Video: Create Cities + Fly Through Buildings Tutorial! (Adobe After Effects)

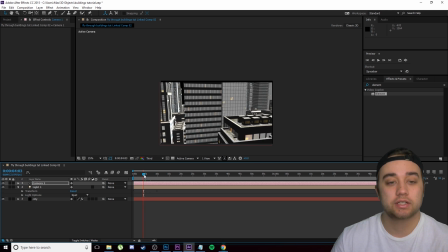[8:20]
Now what we're going to do is I'm just going to set it up so it looks like we're smashing through this window right when we get to the specific place. So right when we get here,
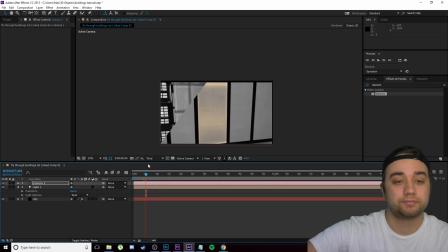[8:26]
I'm going to use page down just to move frame by frame. Right when we actually get through the window, just right there, I'm going to go ahead and add a green screen clip, glass smashing.
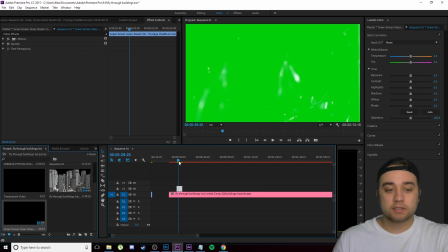[8:35]
It's going to kind of create the effect like you're bursting through the window. This is the clip that we're going to be using, just some green screen glass breaking.
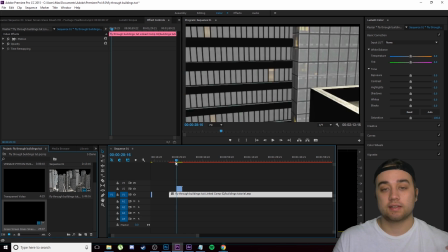[8:41]
Download to that will be linked in the description below. And I'm going to do this in Premiere, but because I think it's a little bit easier just to do it in Premiere, but you can also do this within After Effects.
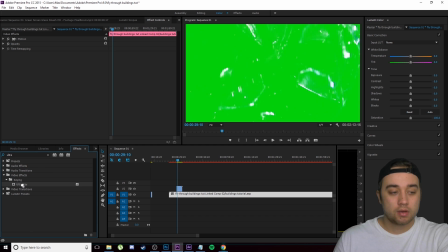[8:49]
So I'm just going to look up a ultra key in Premiere. I'm going to place that on there and then just get rid of the green color.
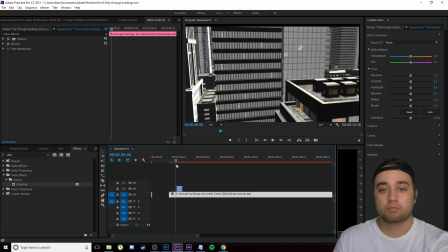[8:54]
So now we just have some glass coming in right when we go through the window, and you can just retime that to make sure it is at the perfect time.
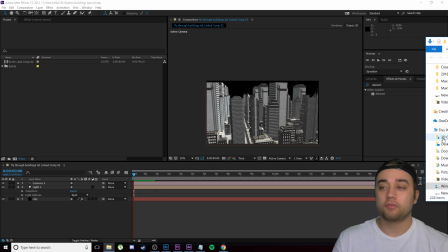[9:01]
So kind of like maybe like right there. Now, if you use this in After Effects, you can do this as well. Let's just place this in our project in After Effects. Like I said, I think it's a little bit easier in Premiere, but it's also very possible to do in After Effects.
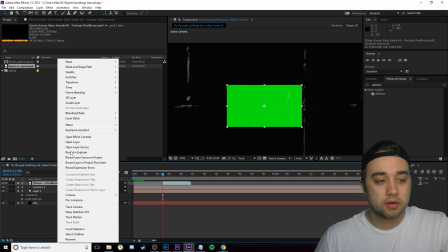[9:12]
The glass is about to break and then we'll just cut that, delete it. Let's go ahead and go to transform and go to fit to comp.
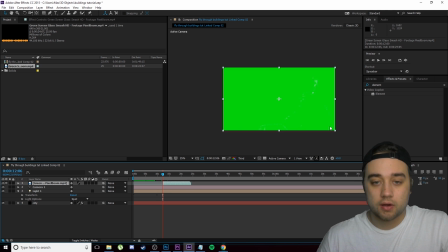[9:21]
And as you see, here we go, we got just the glass breaking like that. And let's go ahead and we can just use a key effect. So let's go ahead and add keylight 1.2 under our keying folder. And like I said, same as using the ultra key in Premiere.
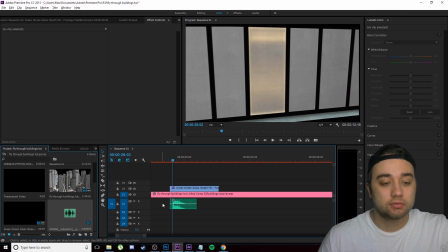[9:37]
This is the sound effect I'm going to be using right here. It's just called glass smash bottle.
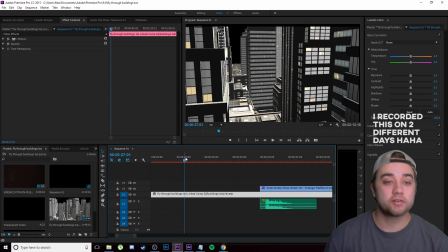[9:41]
Have this available for download as well. Okay, guys, so now we have our city and we have the animation of flying towards the window that we want.
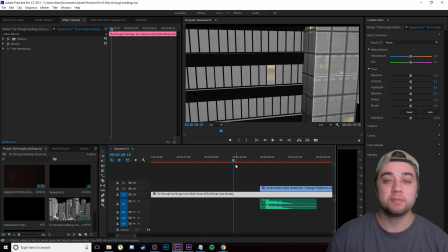[9:47]
Now all we need to do is actually create the zoom effect where it's flying through the building. We're going to be using a zoom effect just to kind of go through here, and you can either do this within Premiere or After Effects. I'm going to show it in Premiere just because I think it's a little bit easier to kind of like display it, but it's using the same technique. So Control K in Premiere to cut, Control Shift D in After Effects to make a cut, and then you can apply zoom effects however you'd like.
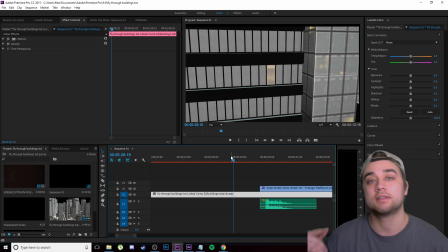[10:06]
I have a lot of different videos on zoom effects if you guys want some cool ones. Also a bunch of packs on my website giving you guys some preset ones.
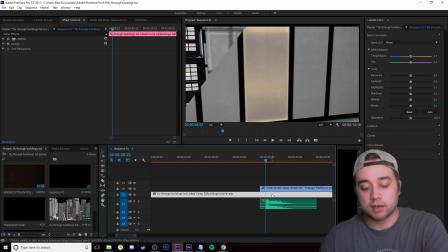[10:12]
So what we're going to do is we're going to line up the place where it breaks through the glass. I'm actually going to make a cut, and then I'm going to find the place where it actually zooms through the building.
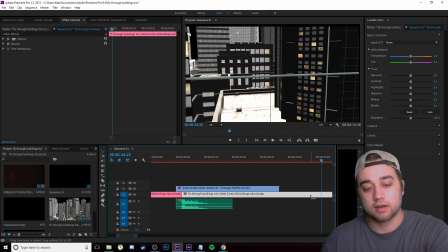[10:20]
So right about there, I'm going to make another cut. I'm going to right click this.
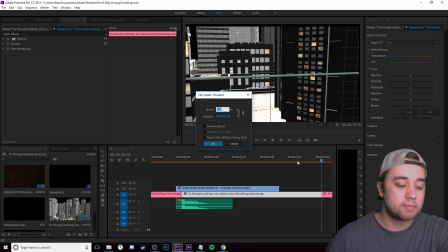[10:25]
I'm going to go to speed duration, and I'm just going to make that a little bit faster. So I'll just make that 300%.
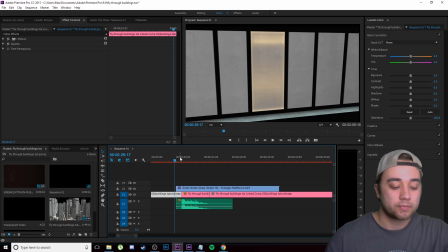[10:30]
So what I'm going to do here is I'm just going to apply a quick little zoom at this cut and at this cut. So I'm going to do this in Premiere. Like I said, if you have After Effects zooms, you can also do it in After Effects.
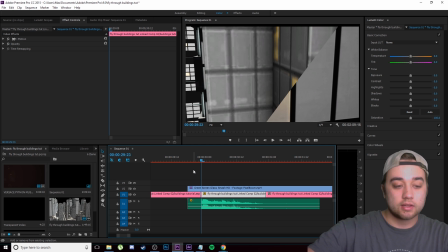[10:39]
So shift to the left, I'm going to make a cut.
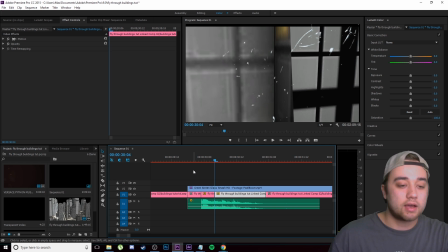[10:42]
Shift to the right, and then shift to the right again, make a cut, and then I'm going to select these two clips and then right click and nest them.
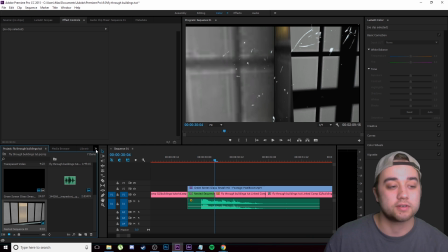[10:49]
And since this is kind of an advanced tutorial, you guys have probably already done this a bunch of different times, I'm going to use a transition from my transition pack right here, like I said, available on the website. And I'm going to use something like
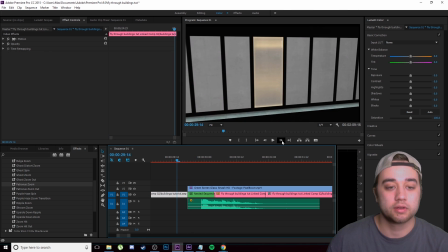[11:02]
Patronus zoom. You see we have this cool rippling. It just gives a nice cool little zoom effect, just like that, like you're breaking through the window.
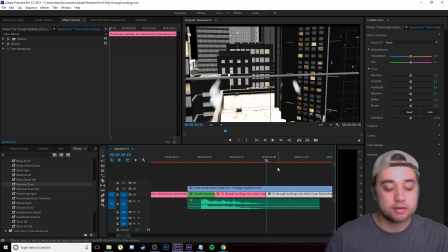[11:09]
And then I'm gonna apply another zoom effect right here. So I'm gonna click shift left once, Control K, and then shift right, Control K. And then I'm gonna do the same thing. I'm gonna nest those two clips like that. And then we're gonna apply another quick little zoom. So I'm gonna probably do something like bulge zoom. We'll see how that looks.
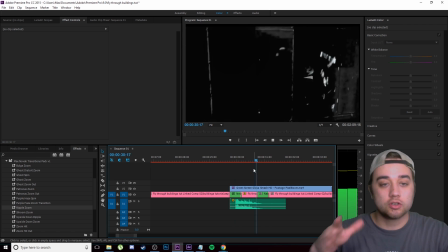[11:27]
Okay, and it goes a little bit something like that, where you kind of just zooms through the window and then just zooms out of the building and then into the next scene.
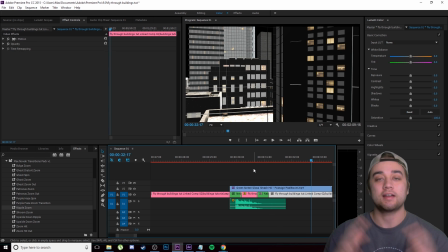[11:34]
So that's kind of the basics of it. I added a bit of styling.
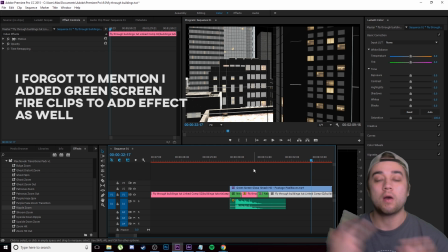[11:36]
If you guys want a full breakdown of how I got the color grading of that riffraff video, a lot of the other animations, a lot of the other elements that I really put into that,
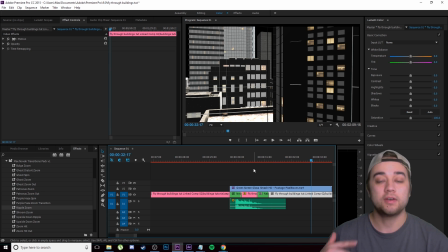[11:43]
let me know in the comment section down below, guys. I hope you enjoyed this tutorial. If you guys want more tutorials in Element 3D in general, or even maybe some more stuff using the Metropolitan pack or creating buildings in general, creating animations through that buildings or some other crazy stuff,
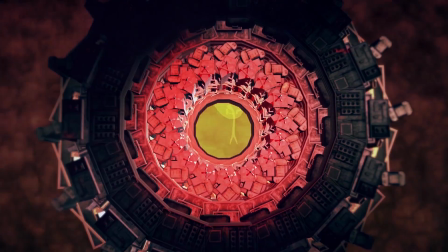[11:55]
I'll show some on the screen right now just so you can get an idea of what you can really do with this. I definitely recommend you guys check it out on Video Copilot.
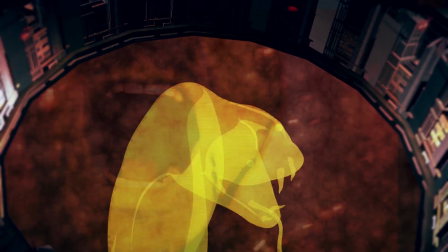[12:02]
Link will be down in the description. Anyways, guys, thank you so much for watching. Leave a like, comment, subscribe if you did enjoy it.
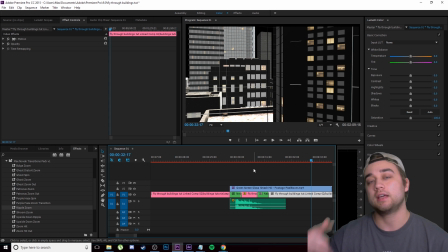[12:07]
If you guys are new here, make sure you hit that subscribe button, join the community. Anyways, guys, thank you so much for watching, and I'll see you guys later.